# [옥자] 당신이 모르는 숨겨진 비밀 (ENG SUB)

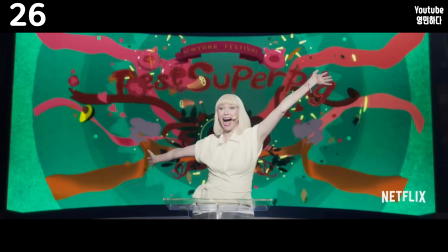(4:21)
촬영 감독도 이에 영감을 받았고 그 몸동작을 잘 담아내기 위해 클로즈업을 계획했던 장면에서 대신 화각을 더 넓혀서 촬영했습니다.
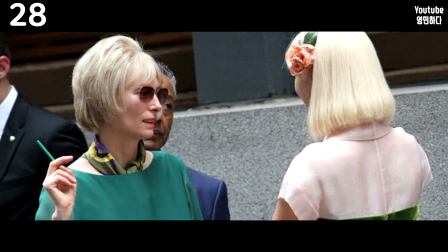(4:30)
교정기는 틸다의 아이디어입니다. 두 자매의 색인 핑크와 그린은 각각 미란도와 돼지를 반영한 것입니다.
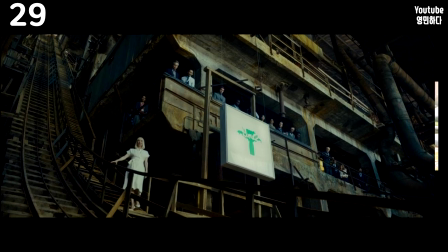(4:37)
미란도 그룹에서 볼 수 있는 노란 벽돌길은 오즈의 마법사에서 가져온 겁니다.
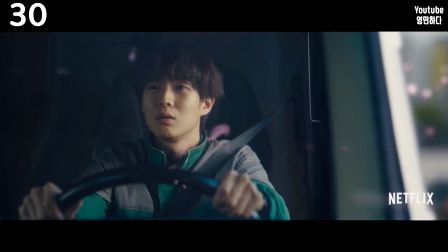(4:42)
김구는 봉준호가 파리에서 만난 한 한국인의 인상을 투영했다고 합니다. 게이였고 병력 기피자였습니다.
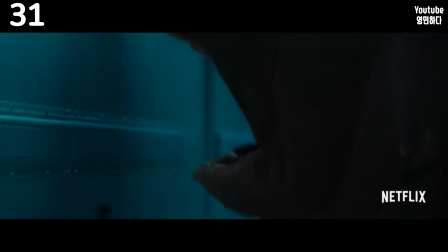(4:49)
촬영 감독은 옥자의 상태를 파악하는 진찰실 같은 공간을 찍을 때
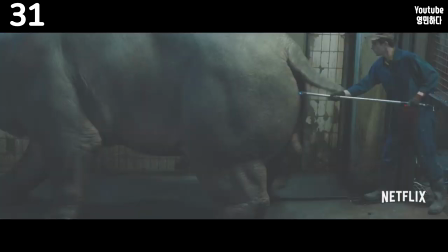(4:54)
우울하고 끔찍한 분위기를 잘 담고 싶어서 프랜시스 베이컨의 그림을 참고했습니다.
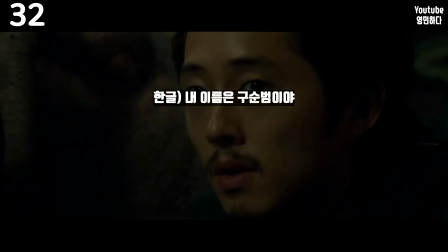(4:59)
K가 내 이름은 구순범이야 라고 말하는 대사의 영어 자막을 보면 영어를 배워봐 새로운 세상이 열릴 거야 라고 나옵니다.
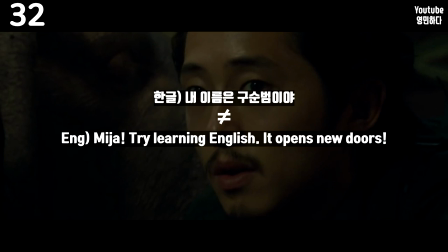(5:06)
한강에 빠지기 전 그냥 썰렁한 개그 차원에서 대사를 넣은 건데요.
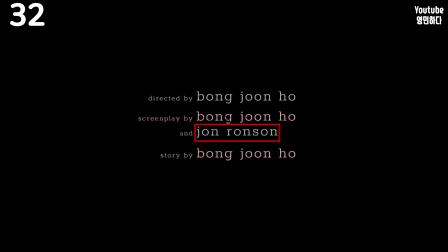(5:11)
이게 영어로 번역하기 곤란해서 영어 대사를 썼던 존 론슨과 상의해 의도적인 오역을 넣었다고 밝혔습니다.
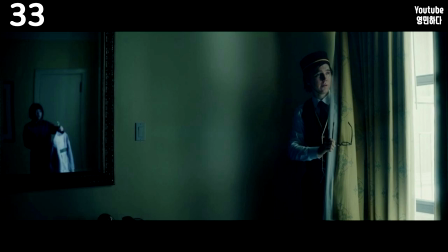(5:18)
폴 다노가 호텔 객실에서 카드 섹션 하는 장면은 밥 딜런 노래의 뮤직비디오에서 따온 것입니다.
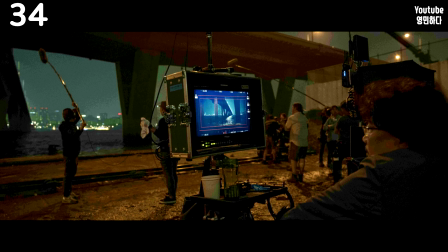(5:25)
감독과 제작진은 이 영화에 투자를 받으려고 여러 회사를 들렀습니다. 워너, 파라마운트 등 메이저 스튜디오와 접촉하기도 했는데요.
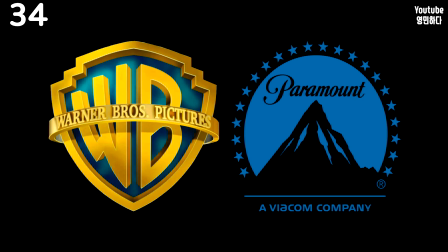(5:33)
여러 부분에서 조율이 힘들었지만 가장 관건이 되는 부분은 도살장이었습니다. 스튜디오에선 도살장은 절대 안 된다고 했고 감독 입장에선 그게 없으면 영화가 성립이 안 되니까 양보할 수가 없었죠.
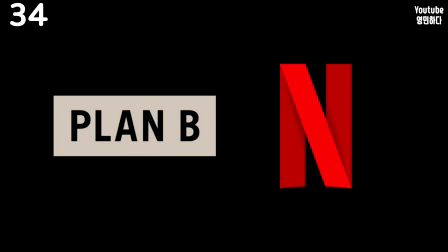(5:45)
그러던 중 플랜 B에서 넷플릭스와 옥자 측의 만남을 주선했고 거의 모든 자율권을 허락해 거래가 성사되었습니다.
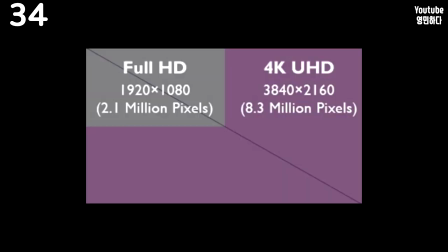(5:53)
단 하나 조건이 있었는데 바로 4K로 찍어야 한다는 것이었죠. 그래서 봉준호 영화 최초의 디지털 촬영 작품입니다.
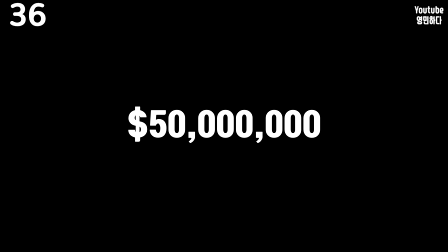(6:01)
한국 감독이 찍은 영화 중 제작비가 가장 많습니다. 도살장 고기들은 실리콘으로 만든 소품입니다.
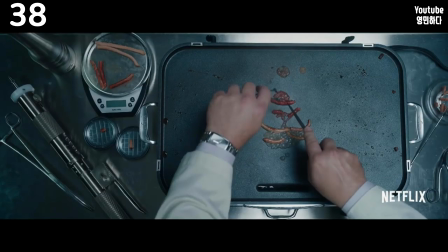(6:07)
여러 이유가 있지만 위생상의 문제가 가장 컸죠. 또한 실제 도살장에서 찍을 수가 없어 폐쇄된 맥주 공장을 변형 세팅해 촬영했습니다.
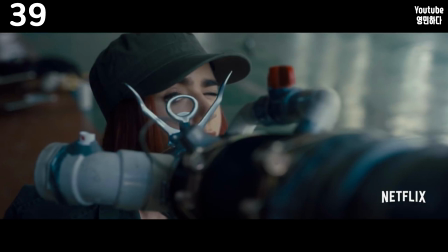(6:16)
사전에 배우들에게 공장식 축산업에 대한 다큐멘터리를 보여주기도 했습니다. 대표적인 작품으로 아워 데일리 브레드가 있죠.
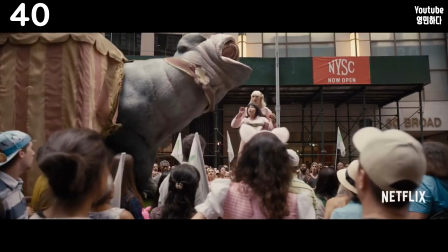(6:23)
여기서 도살장의 구조를 빌려오기도 했습니다. 미자가 옥자에게 당해 팔을 다치는 장면은 바람 계곡의 나우시카의 영향을 받았다고 밝혔습니다.
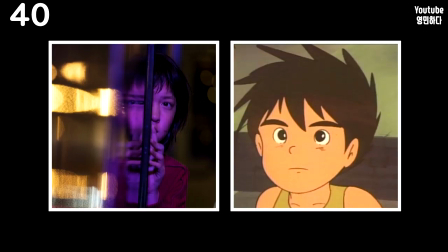(6:32)
애초에 미자 캐릭터가 미래소년 코난에서 어느 정도 모티브를 가져왔습니다.
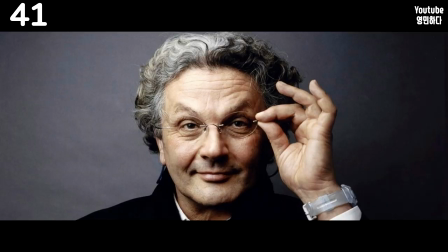(6:36)
그런데 사실 미야자키 하야오보단 조지 밀러의, 그러니까 꼬마 돼지 베이브의 영향을 더 크게 받았다고 합니다.
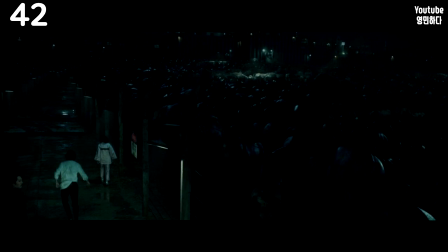(6:43)
마지막에 슈퍼 돼지들의 울음 합창은 폴 다노에게 들은 이야기로부터 탄생했습니다.
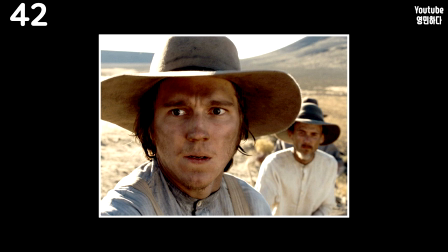(6:48)
믹스 컷오프라는 영화를 찍을 때 촬영지 근처에 소 목장과 도살장이 있었습니다.
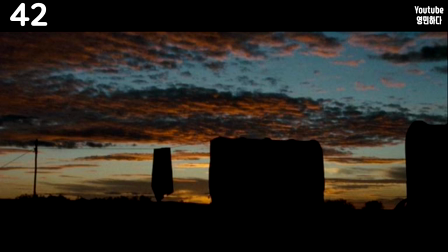(6:53)
근데 어느 날 수천 마리의 소가 밤새 울길래 그가 무슨 일인가 하고 알아봤더니 목장에서 어린 소가 사고로 죽었던 것이었습니다.
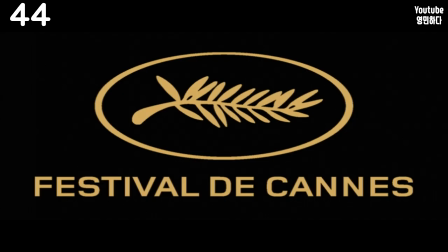(7:01)
감독은 이 영화를 만들며 두 달 동안 채식 생활을 했습니다. 칸 영화제 최초로 영화제 이후 프랑스 내 상영이 금지되었습니다. 또 다른 작품은 역시 넷플릭스 영화였던 노아 바운벡의 마이어 로이츠 이야기였습니다.
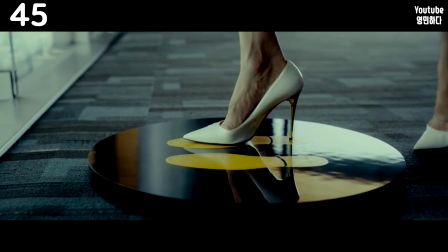(7:15)
영화제 당시엔 극장에 문제가 생겨 오프닝이 두 번 나오기도 했습니다. 촬영 감독은 이를 보고 엄청 화를 냈는데 감독은 오프닝이 두 번 나왔으니 좋지 뭐 이런 태연한 반응을 보였습니다.
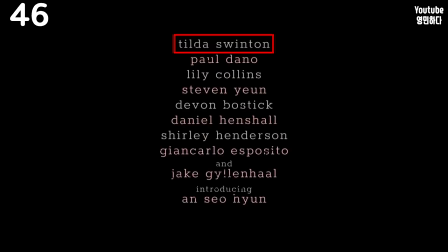(7:26)
탑 크레딧에 틸다 스윈턴 이름이 올라갑니다.
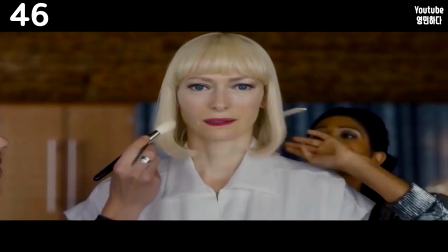(7:29)
이유는 틸다가 연기뿐 아니라 각본 아이디어 제공, 미술 감독 섭외 등 제작 측면에서도 기여를 많이 했기 때문입니다.
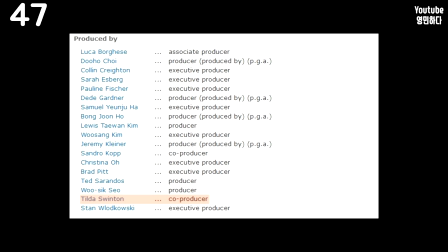(7:37)
공동 제작자로도 이름을 올렸죠. 또 다른 공동 제작자는 샌드로 콥인데요. 컨셉 아트 드로잉, 알폰소의 디자인에 참여했습니다. 틸다 스윈턴의 남편이죠.